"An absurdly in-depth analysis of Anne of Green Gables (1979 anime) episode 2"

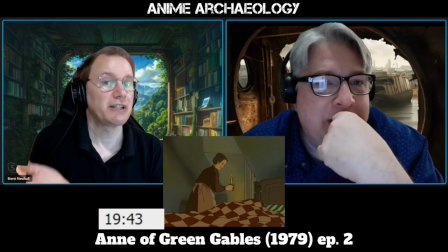(49:50)
Even if she is OCD and just has to clean it up, note what she did not do, which is say, "Why did you leave your stuff around?"
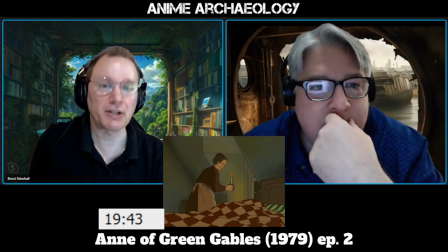(49:58)
Right. You know, you should have done something. No, she's like, "Let her sleep.
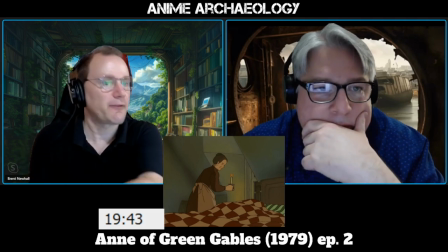(50:04)
I'll just put this stuff away for her." Yeah. Completely agreed. Right. Yep. And here we go.
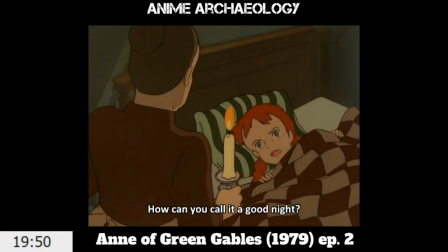(50:11)
So one of the more important moments, I think, in these episodes
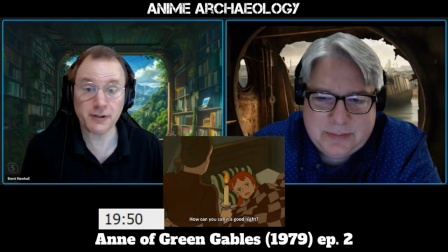(50:18)
is the first, the kind of surprising reveal of this.
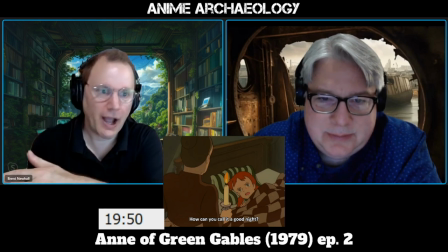(50:22)
And I just love how well Takahata times it, where it's this quiet build up and he just says good night again, trying to be nice,
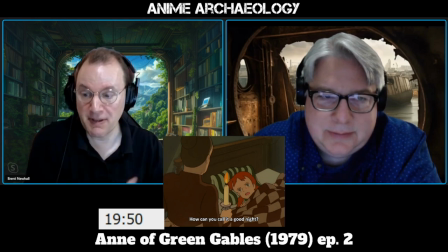(50:29)
trying to be polite, and Anne just immediately, what do you call this? Yeah. And getting back to that earlier point where Anne has to be her own defender, she has to be her own mother,
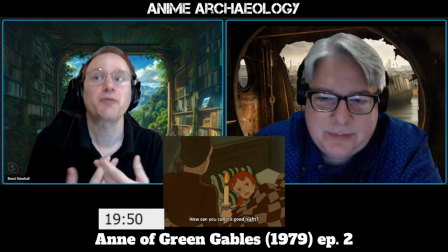(50:42)
so she has to kind of respond back to this to say, no,
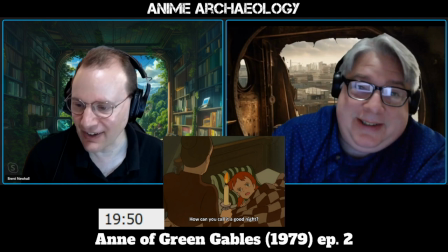(50:47)
this is nothing's good about this. Exactly. Marilla is surprised.
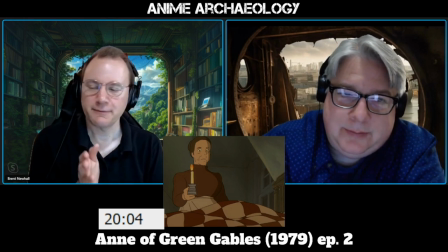(50:56)
She shouldn't be. No. Right? This is a very reasonable reaction. But you can tell now she's realizing, oh, I hurt this kid. Yeah.
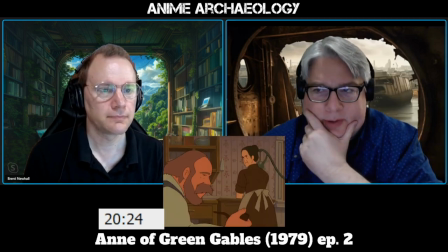(51:09)
Sound is very important in this anime. You hear her footsteps, you hear the dishes, you hear the smoking, you literally can hear the smoking.
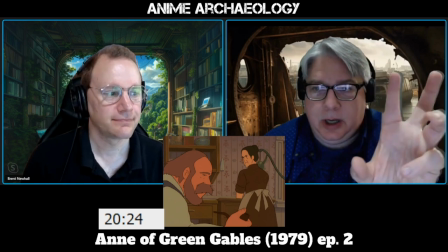(51:19)
You can hear everything. And it's kind of like that way of just using sound to say,
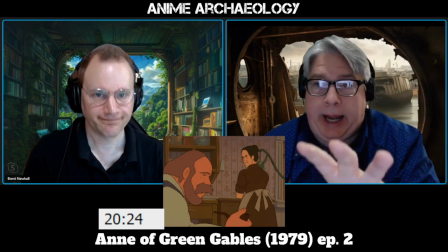(51:28)
okay, this place is supposed to be quiet. Anne's in here, and she is loud as F, right?
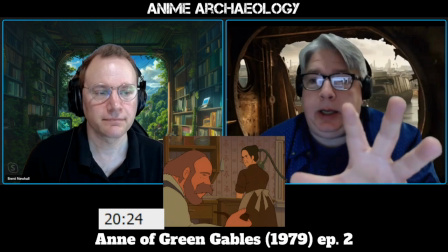(51:35)
And for good reason. And so now everything is keen.
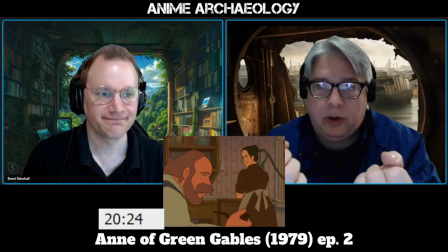(51:42)
Everything has a note that has to be played in this episode,
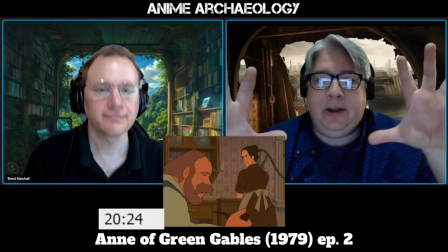(51:48)
so that we understand that here's the tension.
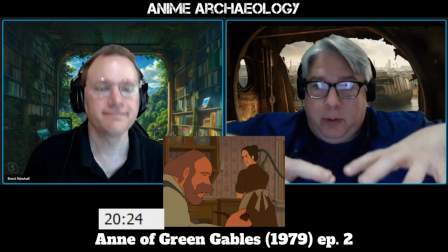(51:52)
You're going to hear every single little thing until they start talking again,
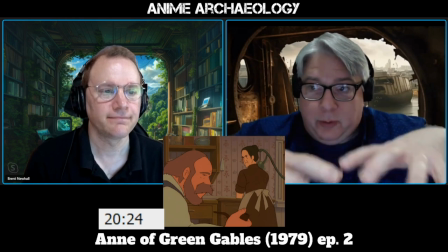(51:58)
because because you need to focus on what they're going to say next. So this scene feels important to me.
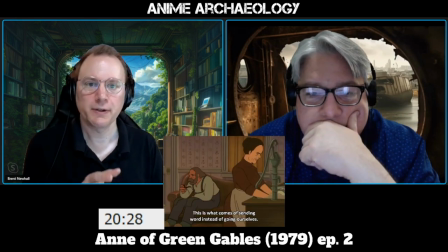(52:04)
Yeah, 100%. Marilla's point is, you have to do everything yourself. Can't trust other people.
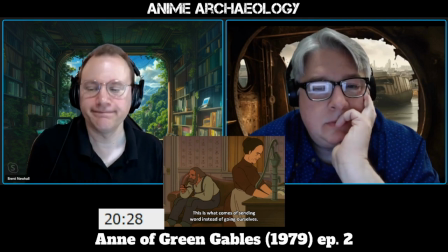(52:11)
Can't rely on other people, you know. We should have done this ourselves.
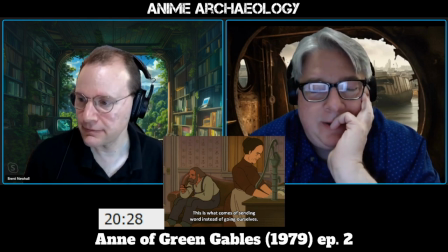(52:18)
Yeah, don't know about that. Yeah. Also notice how Takahata is framing them.
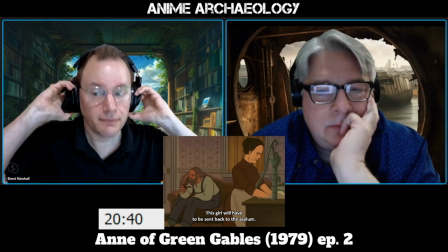(52:23)
They are opposite, you know. Mm-hmm. Which also tells us that, you know, Marilla is like, well, not going to happen.
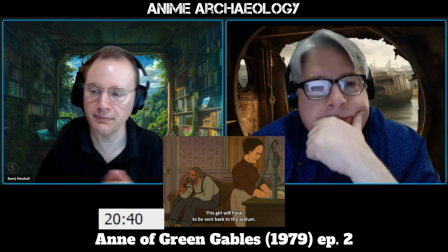(52:30)
Got to fix this tomorrow morning. And Matthew's not thinking the same way.
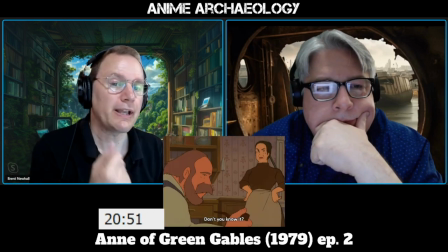(52:35)
Boy, is Marilla convinced of her own rightness. Yeah.
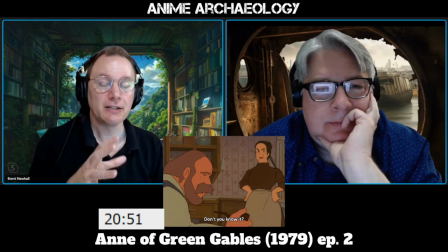(52:45)
You know, not only do you have to agree with me, you have to agree with me to the exact same level of intensity that I feel it.
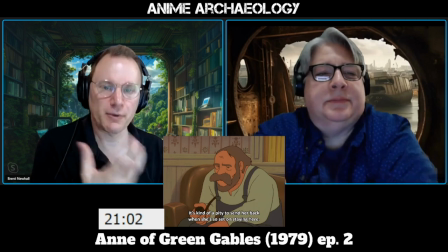(52:54)
And getting back to her earlier point, you know, Matthew established that love for her, that, you know, I don't want her to leave
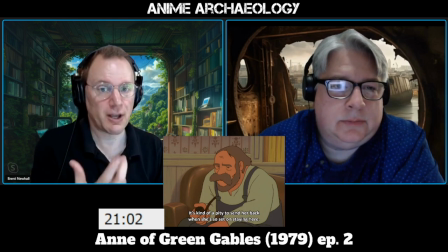(53:03)
not because of how unfortunate that would be, but because I want her to feel good. I want her to feel safe and protected. And so he's still keyed in on that, where it's pretty centered back because it's not her fault. It's she is so set on staying here, I want that for her.
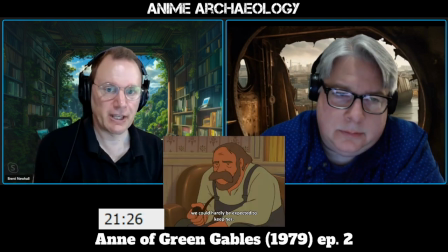(53:22)
And so what Matthew is doing here is, I don't know, not quite offering an olive branch, but he's
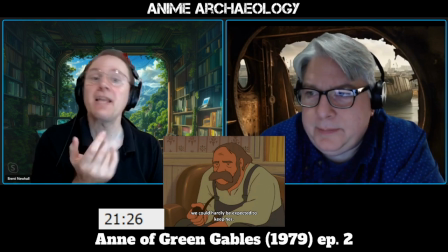(53:35)
temporalizing a little bit. Yeah, exactly.
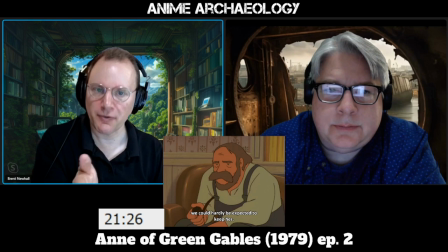(53:37)
And it's like he's trying to leave the options on the table by agreeing with her, but saying, well, I suppose, well, maybe. Keeping that gray space in the conversation, if you will. Because he can't just say no. He can't just say, here's the other option.